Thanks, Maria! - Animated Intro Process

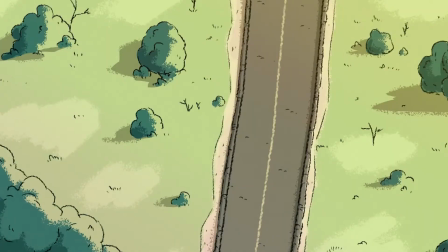Hey guys, it's been a while, huh?
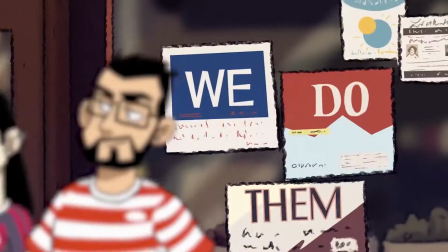Well, I've got a new video for you, and it's a breakdown of how I made a video for another channel?
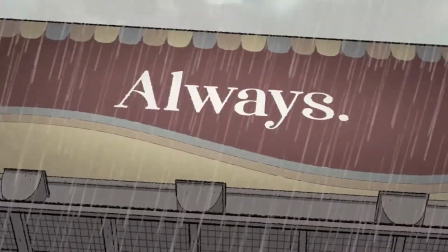Yeah, so our vlog channel needed a new intro,
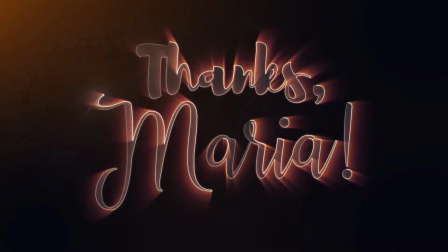and I feel like breaking down how I made it probably fits better over here than there, so let's dive in.
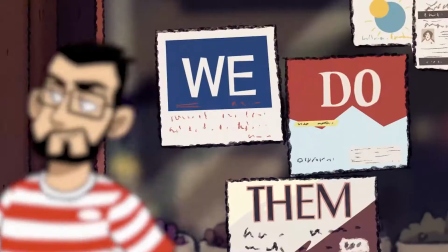Here's a breakdown of how I made that intro.
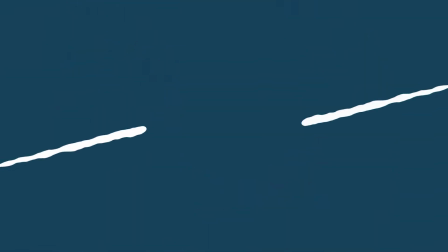The first thing that I had to do was remix a song.
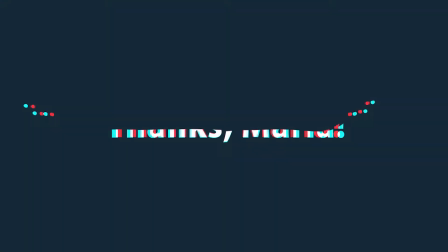The original song that I used was a throwaway song I made back in 2008 when I was first experimenting with using Fruity Loops.
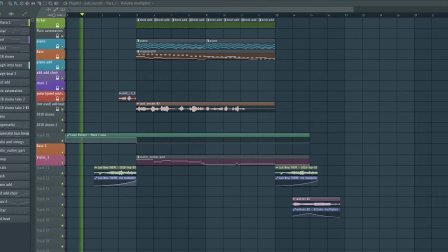So I gave the song an update.
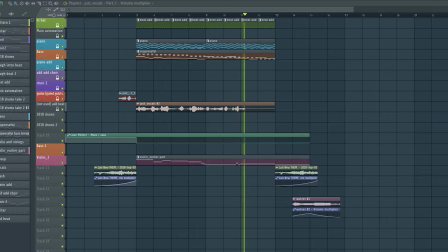I also changed some instruments to make the Christmas version.
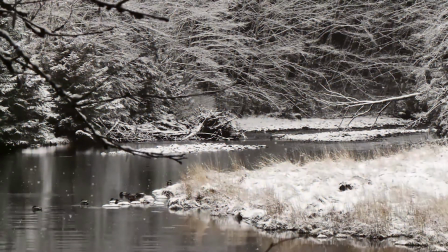And then I put it into a minor key and changed instruments again for the Halloween version.
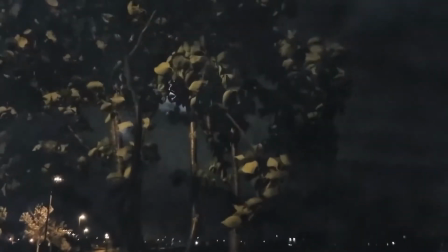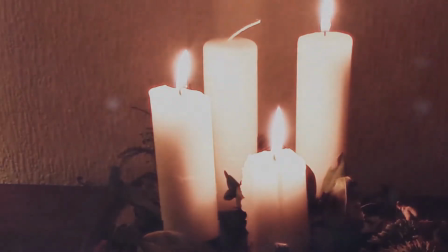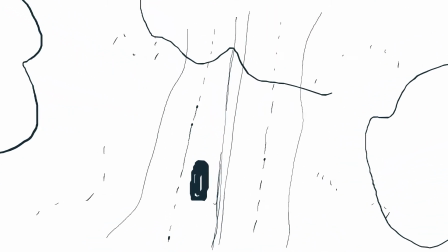Next thing I did was come up with an animatic. I'll play it side by side with the original at the end so you can compare them.
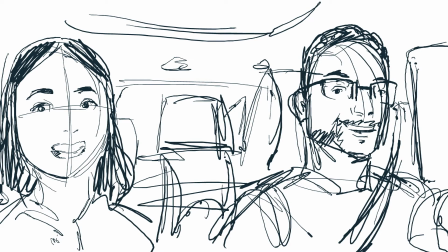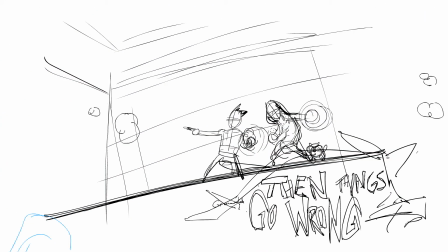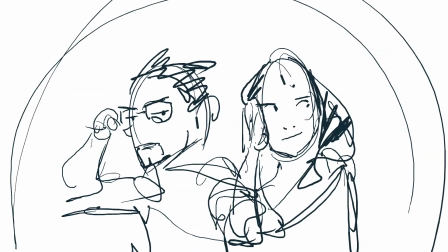It was very rough, but it was enough to get the cogs turning in my mind. So now it was time to come up with the character designs. I knew I wanted to go for something simplistic yet expressive.
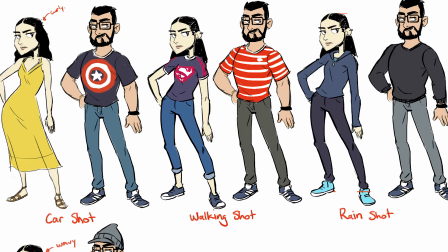Once I settled on the style, I came up with a bunch of outfits.
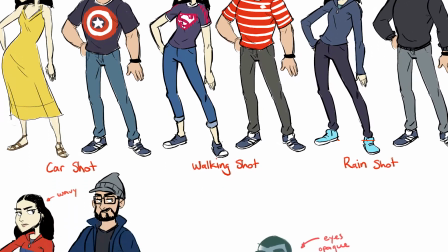I wanted to make sure all the outfits were things we have actually worn during our videos.
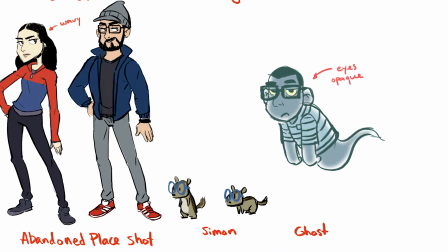Also, I had to throw in our boy Simon. Hi, Simon.
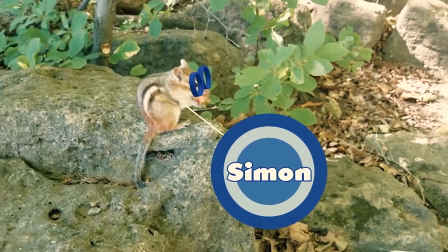Watch it actually be female.
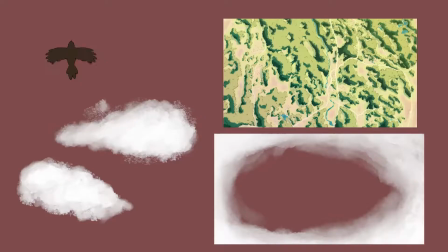The first two shots were pretty straightforward.
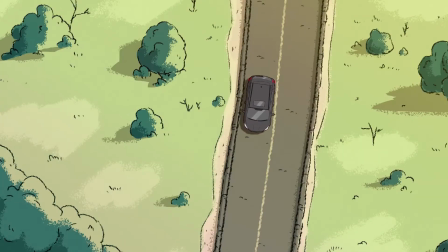A few assets on different layers, with some minor motion and camera moves, a little blur.
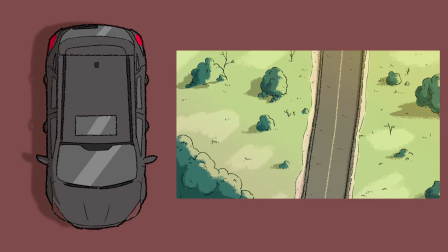That's about it.
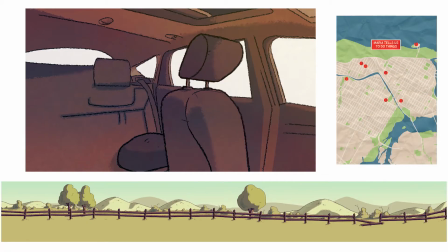The next shot uses a stationary drawing of the interior of my car, with a super long, repeating background scrolling behind it.
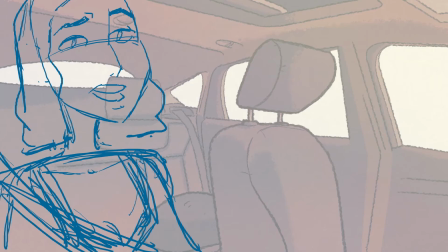I wanted to make it seem like we were actually having a conversation, so it wasn't just us sitting in the car.
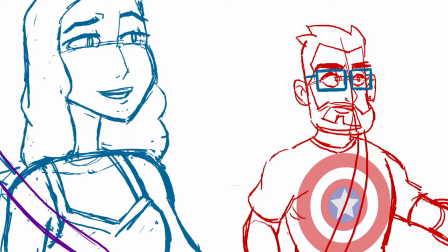Where are we?
I thought it would look a little more lively that way.
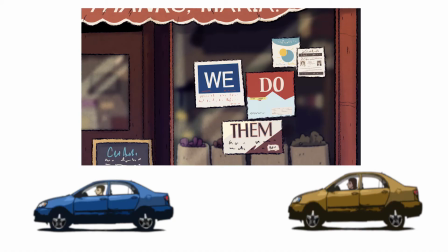I didn't spend too much time on the cars, because I knew they'd be out of focus and on screen for a fraction of a second. Also, you can just barely see the channel name on the canopy of that storefront.
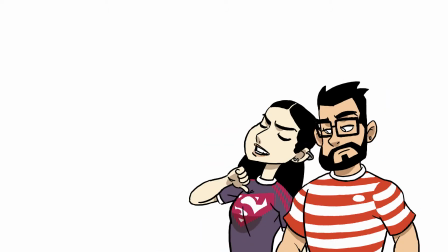Once again, I wanted to show a bit of our personalities, so it wouldn't just be us walking across a screen.
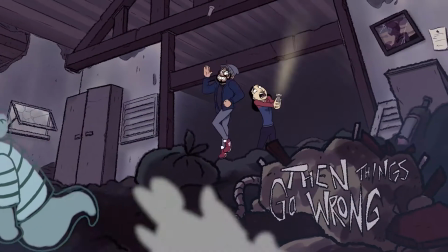Now this shot. This was a monster.
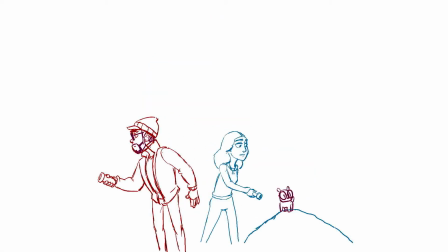First there was a ghost, then us, then Simon, then the flashlights,
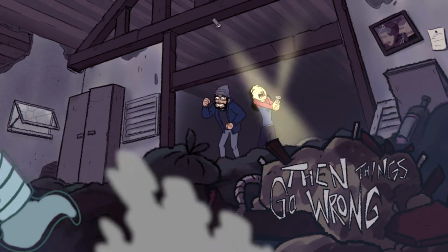then the debris, then the smoke, then the miscellaneous effects, and finally the camera move.